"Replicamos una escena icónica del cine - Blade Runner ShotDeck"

Hola amigos, ¿cómo están? Yo soy Leo Méndez, bienvenidos a Tech Dive. El día de hoy tenemos un video mucho más experiencial que muchos que hemos tenido en el canal.
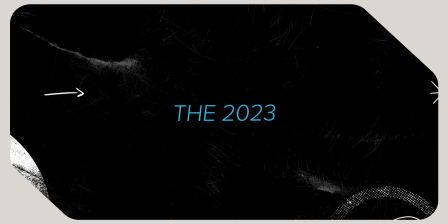Desde hace aproximadamente 3 años, la compañía ShotDeck hace un concurso año con año en el mes de julio
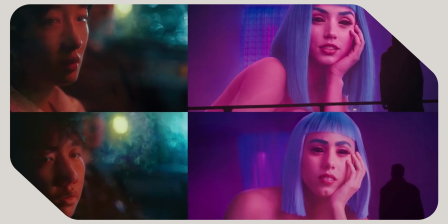para poder replicar ciertas imágenes fantásticas del cine y también de algunos videos musicales. He tenido ganas de participar en este concurso por los últimos 2 años, pero creo que esta era la oportunidad fantástica.
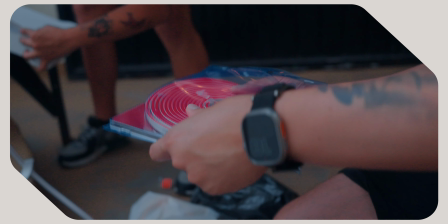Y con la ayuda de mi querido Gab y mi querido Luar, hicimos la siguiente toma.
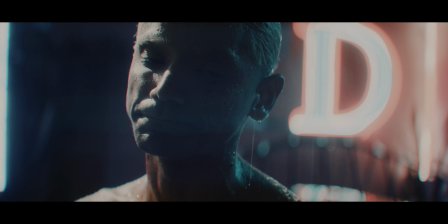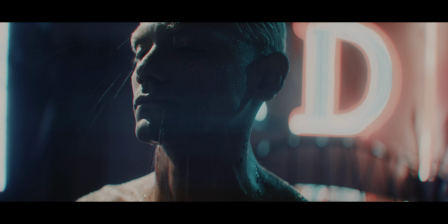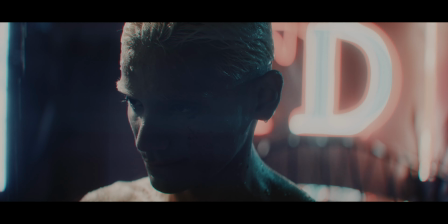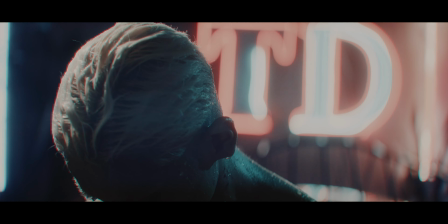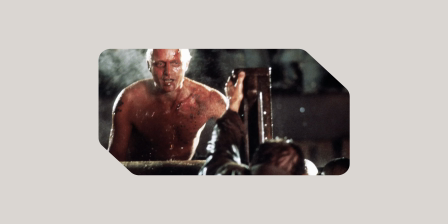Uno de los primeros retos para replicar esta imagen es encontrar a nada menos que al personaje principal, Roy Batty, un replicante. ¿Ven la broma? Bueno, para esto trajimos y nada más y nada menos que a nuestro editor estrella, nuestro querido Gab, que además de ser el editor del canal,
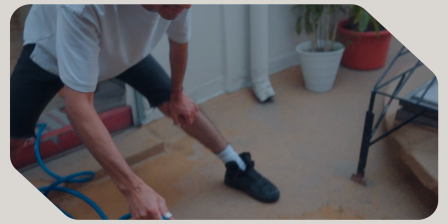también es director, cantante, músico y hace muy buen papel en la parte histriónica. Después de unos procesos de decoloración de su cabellera, tenemos exactamente al modelo Nexus
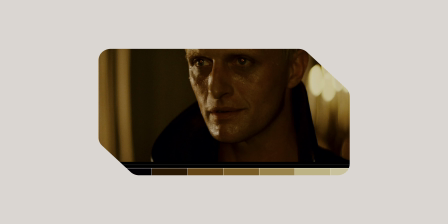N6MAA10816, es decir, al replicante de combate listo para escena. También fue tomada en consideración esta escena porque en este caso Roy o Rutger Hauer está sin playera y sin ningún tipo de vestimenta,
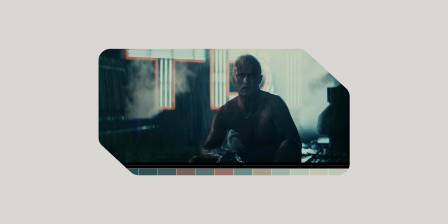por lo cual nos podíamos enfocar mucho más tanto al maquillaje,
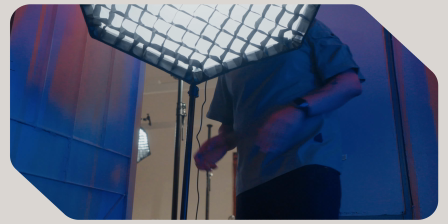al acting y también a ver de qué forma rebotaba mejor la luz sobre la misma piel,
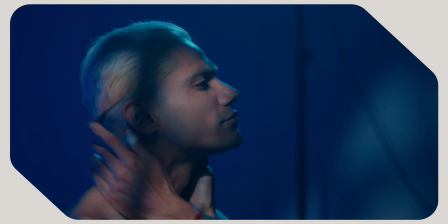tanto de en la escena original con Rutger Hauer y en este caso con Gab,
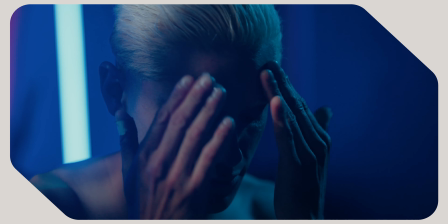y poder observar cuál era la mejor forma para dar la sensación idéntica de entre las dos imágenes. En el caso del arte para esta escena, aunque no hay demasiada escenografía, tiene un reto bastante importante.
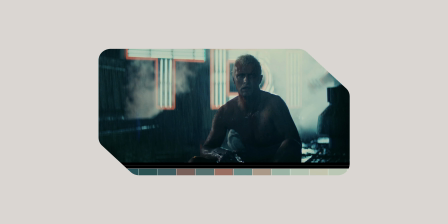En la parte trasera de nuestro personaje vemos unas letras de neón que provienen de una marca que se hizo famosa en los 80s, la marca TDK, y decidimos recrear de la forma más sencilla que podíamos estas letras con unas letras de unicel.
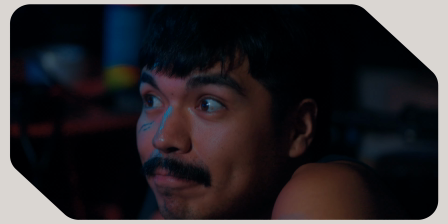Y ahí es donde nuestro querido Loar empezó a hacer su magia,
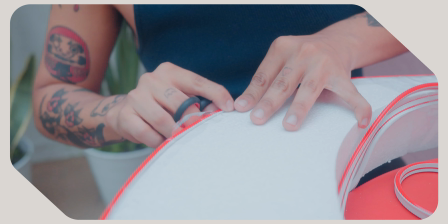con unas tiras de LED en color rojo y otras tiras de LED en color azul cian,
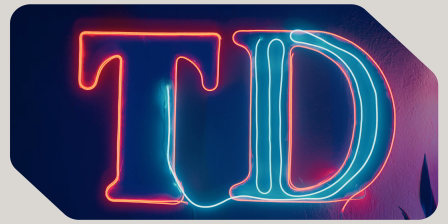empezamos a recrear este letrero neón que es tan característico en esta escena. Obviamente TDK era lo que estaba en la escena original en la película de 1982, pero recuerden que este canal es Tech Dive TD,
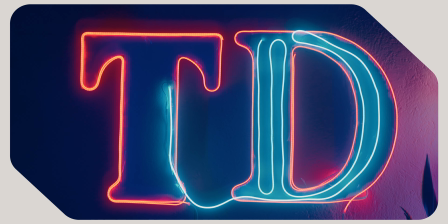así que pusimos un poquito de nuestra simbología o de lo que estamos orgullosos en el canal en la parte de atrás. Esta icónica escena de 1982 tiene uno de los monólogos más importantes en la historia del cine. En este caso, el replicante o Roy Batty nos comenta de el hombre de Orión y cosas fantásticas, e incluso la escena se le conoce como Tears in the Rain porque
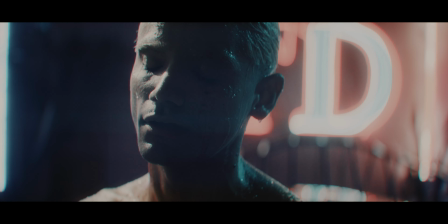observamos la lluvia caer mientras esto pasa en esta azotea o demás.
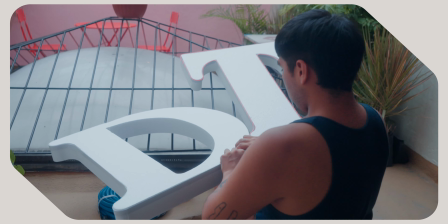Nosotros aquí en la oficina de Tech Dive tenemos un pequeño patio bastante sencillo para poder comer y hacer pequeñas grabaciones,
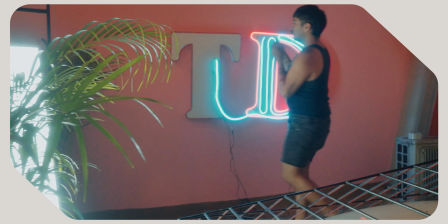y decidimos transformar este patio colorido en esta escena un poco más cyberpunk con el uso de algunas otras
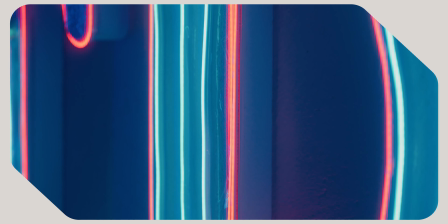luces, que podríamos decir luces de neón, que técnicamente recordemos que esta película trajo a la vida
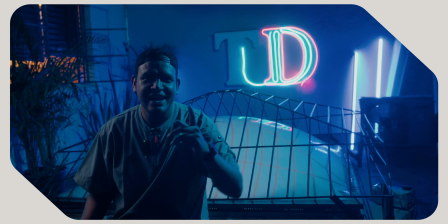la estética cyberpunk en el cine y queríamos retratar lo más posible esta imagen, que se vería bien no solo para replicar la escena, sino también un poquito para el behind the scenes.
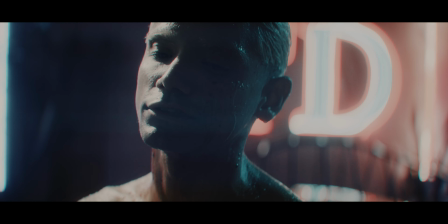Obviamente, una escena que lleva por título Tears in the Rain necesita lluvia. ¿Cómo hicimos el tema de la lluvia? De la manera más sencilla.